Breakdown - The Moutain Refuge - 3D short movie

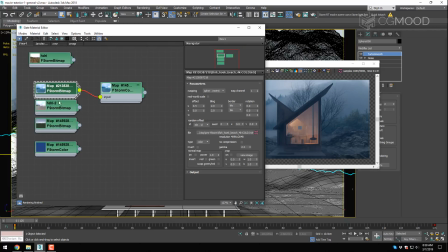24:09 HDRI based here, so I've been using this HDRI I think from HDRI 11,
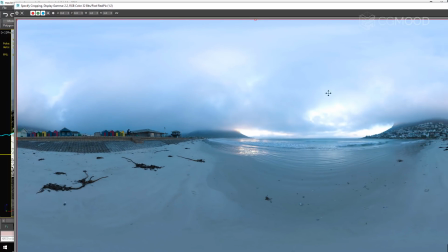24:19 but I made it more bluish by decreasing the temperature in Photoshop.
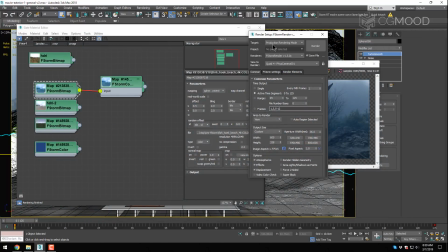24:28 And actually that's pretty much it.
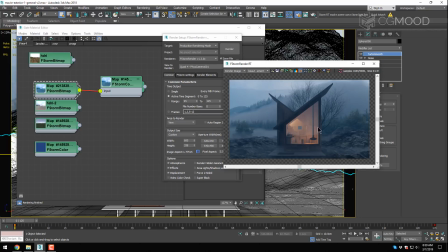24:32 I've been putting warm lights inside the building to make this cold warm contrast that we were talking about. And yeah, environment power is very
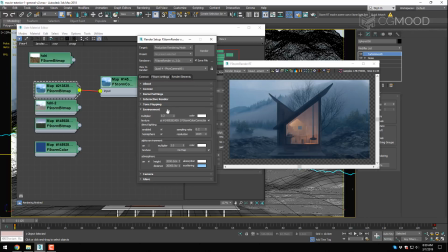24:49 small because this HDRI was pretty powerful.
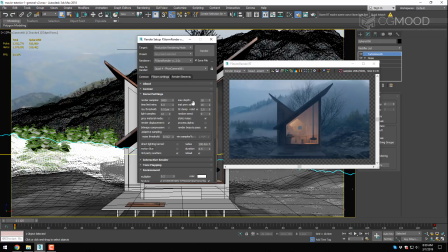24:56 And as for the kernel settings, here I've been increasing the max depth because I we'll be using a lot of volumetric
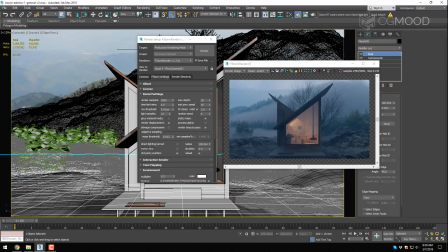25:07 volume materials, like these clouds here, this layer of mist, and also a general layer of atmosphere, which is pretty new feature in Storm Render.
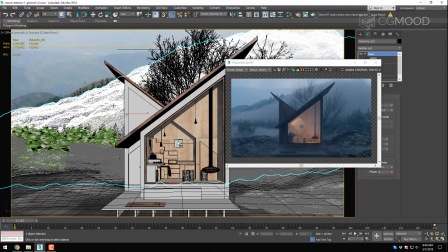25:27 So what we want to do is here is to break down how this environment was made, and it's actually pretty simple,
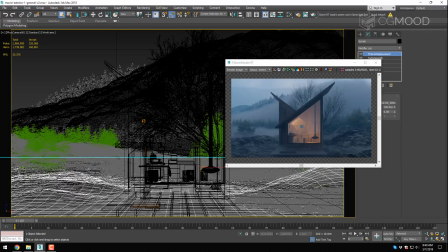25:35 because I started out with the ground, okay, and the ground is
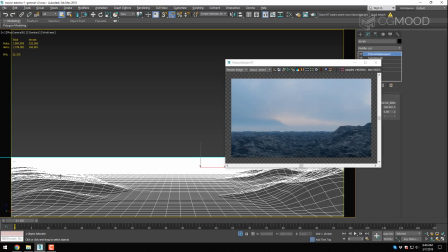25:45 it's just a plane that I am with using the polygon brush tool. I've been like pulling up on here on the left and pulling it up on the right,
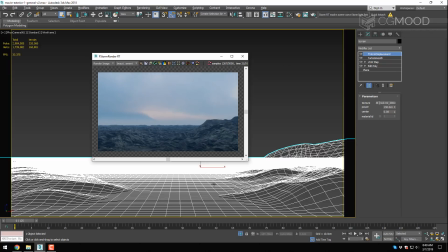26:02 just to leave the space in the middle, which is flat, for the building.
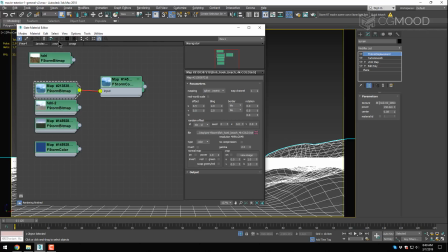26:09 Then I've been making a material with a displacement map applied.
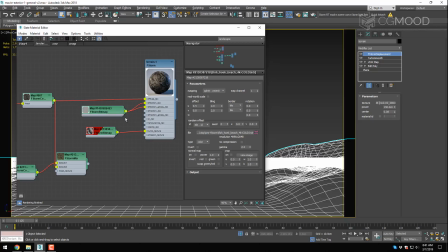26:19 So this ground material is pretty simple, because you also have to keep in mind that everything gets
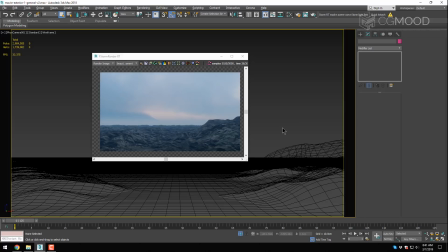26:31 smoothed out by the environment fog and the clouds and trees,
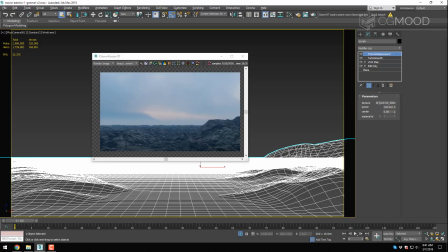26:37 and the vignette and tone mapping that I will be applying in post-production. So I think this is a good starting point, okay?
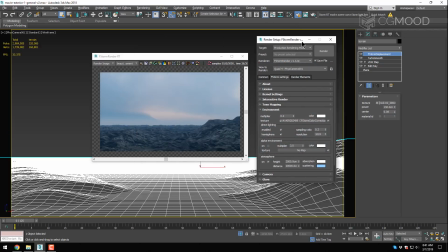26:49 And this is the same scene without the generic fog.
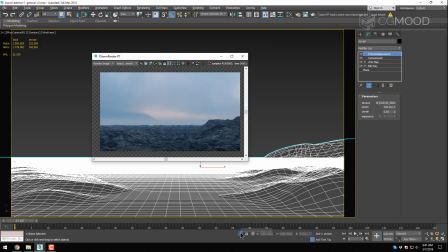26:57 So the next layer is this
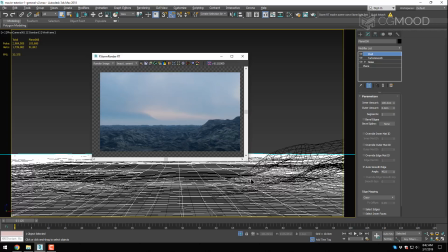27:04 generic kind of fog here, which is like, it stays low and it helps smoothing out things in the foreground,
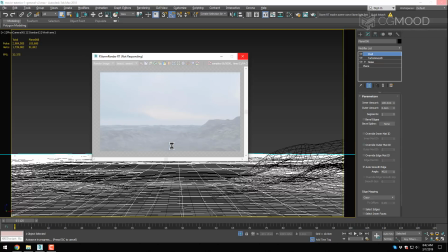27:18 and it also gives a very nice effect,
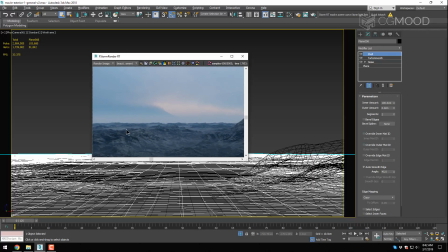27:23 like when the ground has holes and depths, you can see this this fog here is visible, and it's very nice.
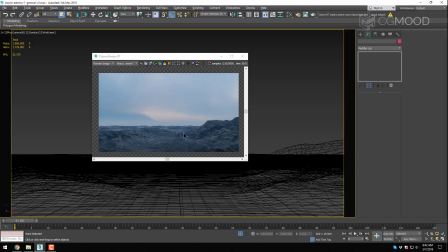27:37 And you can find it actually on cgmood.com. It's called the Mist Pack.
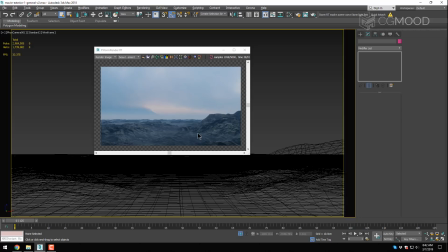27:44 Contains a lot of useful assets for playing with fog and creating mists. There's some nice presets, and it's very useful for exteriors, you know. Okay, so then I've been
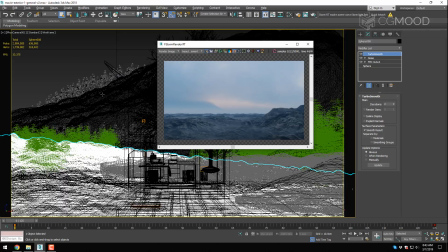28:04 creating the background environment, and the background environment here
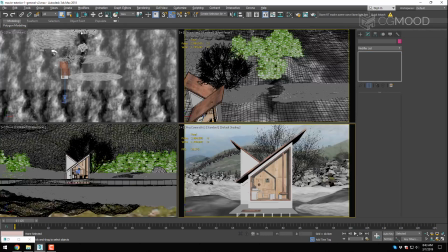28:10 is a sort of succession of things.